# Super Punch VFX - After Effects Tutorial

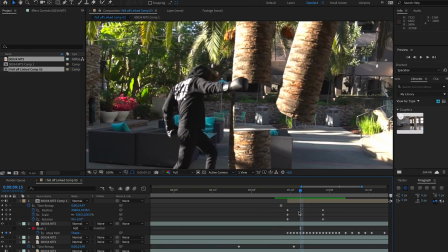4:26 So first of all I'm going to adjust the mask and push it up a bit so it can hide the full trunk you can see that that's
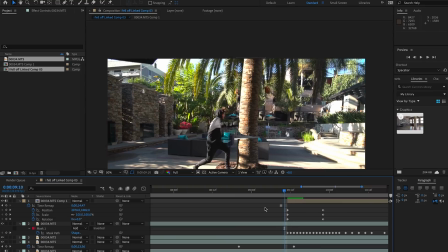4:31 working pretty well it's already giving a sense of what we're going to be doing but of course we have to make it stick to the scene
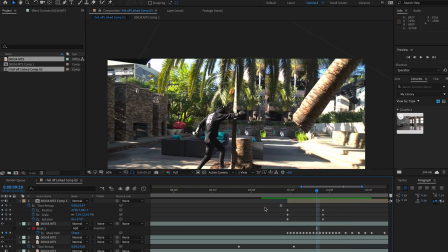4:37 with some tracking and adjust the masking just a little bit so the next thing that we want to do is exactly that we want to track
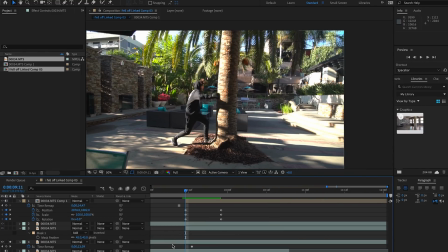4:43 our background scene so we can have things stick so I'm going to select the background once again I'm going to pre-compose it with moving all attributes
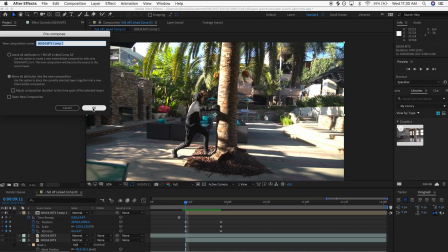4:50 into the new composition so that we don't have to worry about any weirdness caused by the time remapping and then from there we're going to apply a
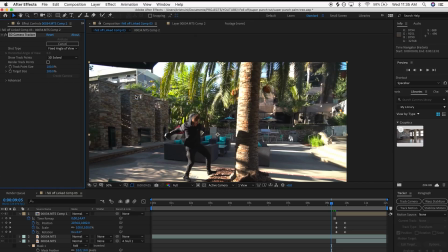4:57 3D camera tracker effect and that's going to analyze our scene and we're going to be able to create a bunch of 3D layers from that.
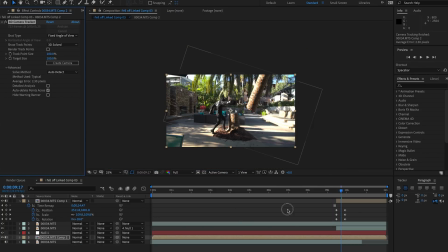5:04 So the very next thing is to select some points in the background so essentially where we want to have that element stick.
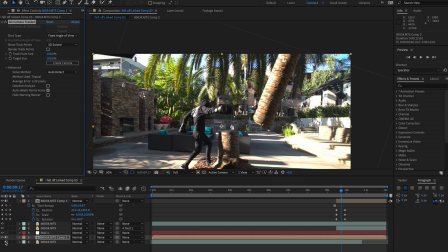5:10 So in this case we want to create a clean plate that takes care of our background so we want to get points that are present in our background and
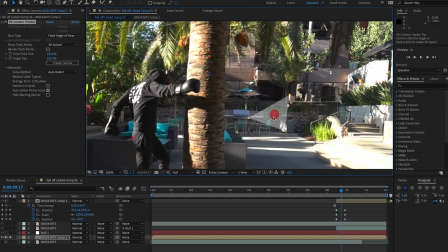5:17 we're going to create a 3D null and camera from that and this isn't just going to give us the information of a camera in our scene of a 3D camera but it's also going to allow us to get those specific coordinates of where that background is in our scene.
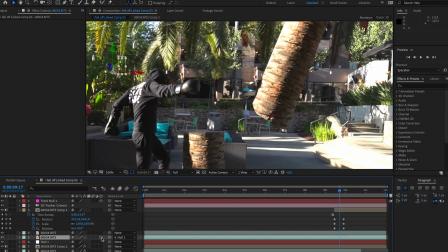5:30 So we can go back to our clean plate layer, make that layer 3D and from there we can paste the information from the position coordinates
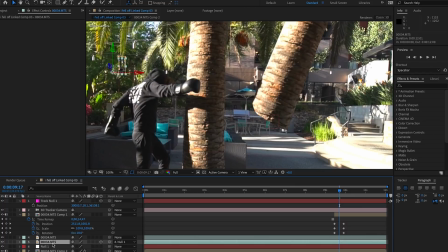5:38 of that null that we created so that we know that that clean plate is exactly where that null is in our space meaning where our background or this
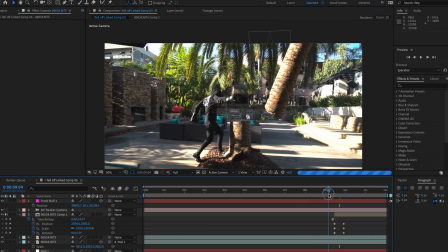5:47 brick wall is. And then of course you want to make sure that you are scaling that layer and refitting it over the part of the scene that you want so that it matches upright
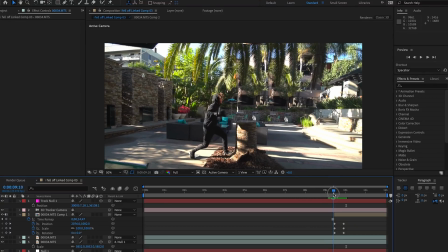5:55 and you can see that that solves a ton of issues we have our basic rough animation and we have the background showing through which is honestly most of the work being done already so from there you just want to adjust the mask to avoid any sort of pops
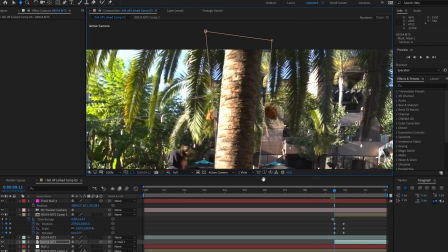6:10 from you know the clean plate showing up and the element disappearing so you want to make sure that that is smooth so just make some adjustments with
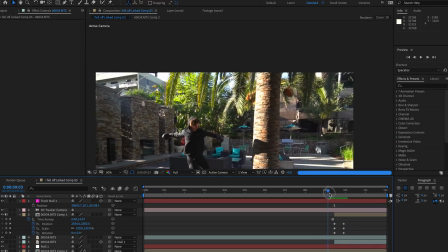6:19 the mask and honestly now I think it's a good time to make some adjustments for this keyframe
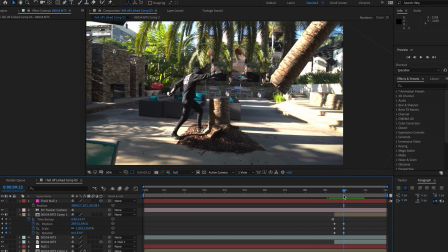6:24 animation here so that the trunk actually lands on the ground and maybe slides out of view or something like that. Again we're going to be tweaking this quite a bit but another good thing to do is to adjust the keyframe velocity and easy ease them and then you can
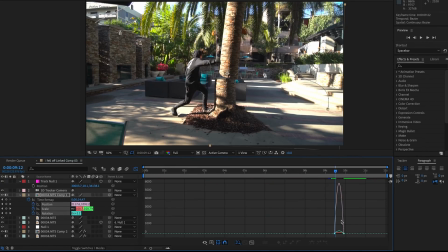6:39 go into this graph editor and you can actually adjust the curve of the speed and the velocity of all these keyframes to give it
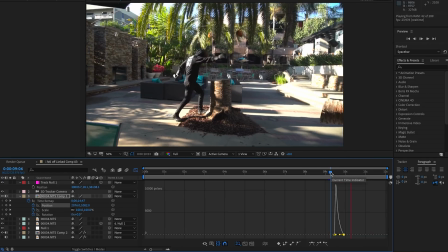6:47 a more natural feel. So you can see here as I'm speaking through this I'm doing a ton of tweaks.
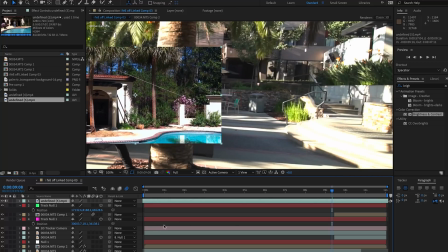6:53 This is the trickiest part to just get the animation looking right. And next I just want to add the top of this palm tree and I'm kind of doing a very easy cheat. I just had to browse forever to find a palm tree being cut down on a YouTube video and of course you want to make sure that you're getting
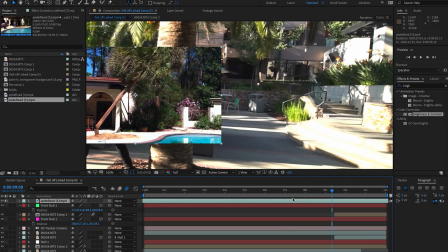7:09 proper footage royalty free and all that but this was the only thing I could find.
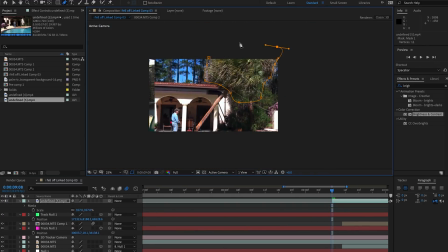7:14 Just download it from YouTube and for the sake of this tutorial it's going to work out fine and I'm just adding a very rough mask.
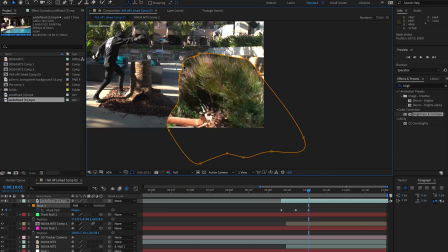7:22 You know you could go blade by blade and make this super accurate but honestly that just sounds like hell so I just gave it a very rough mask and animated as this top of this palm tree is falling down and it's always good to use a real element because you're going to get
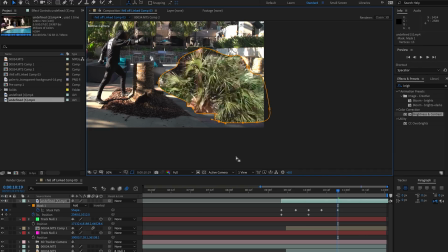7:37 the real motion and it's always going to look way better than any kind of CG element especially for something that has collision something that's falling and something as intricate as the top of a palm tree so of course we're going to need to animate that top to sort of match the movement of
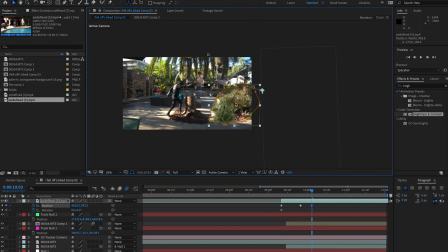7:52 the trunk as it's being hit and it's moving you know away from camera applying motion blur also helps a ton and of course going
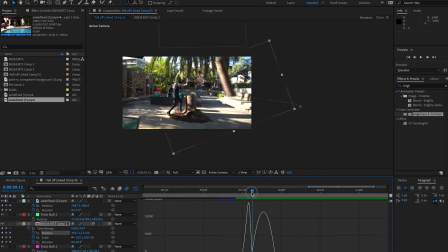8:01 back and editing those keyframes in in the motion graph and making it look as natural as possible is going to take some tweaking but the more time you spend
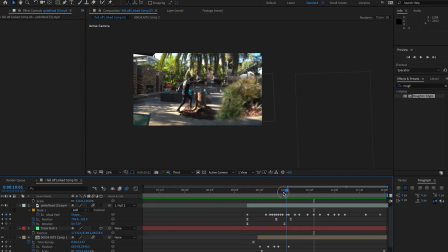8:10 here the more realistic your animation is going to look.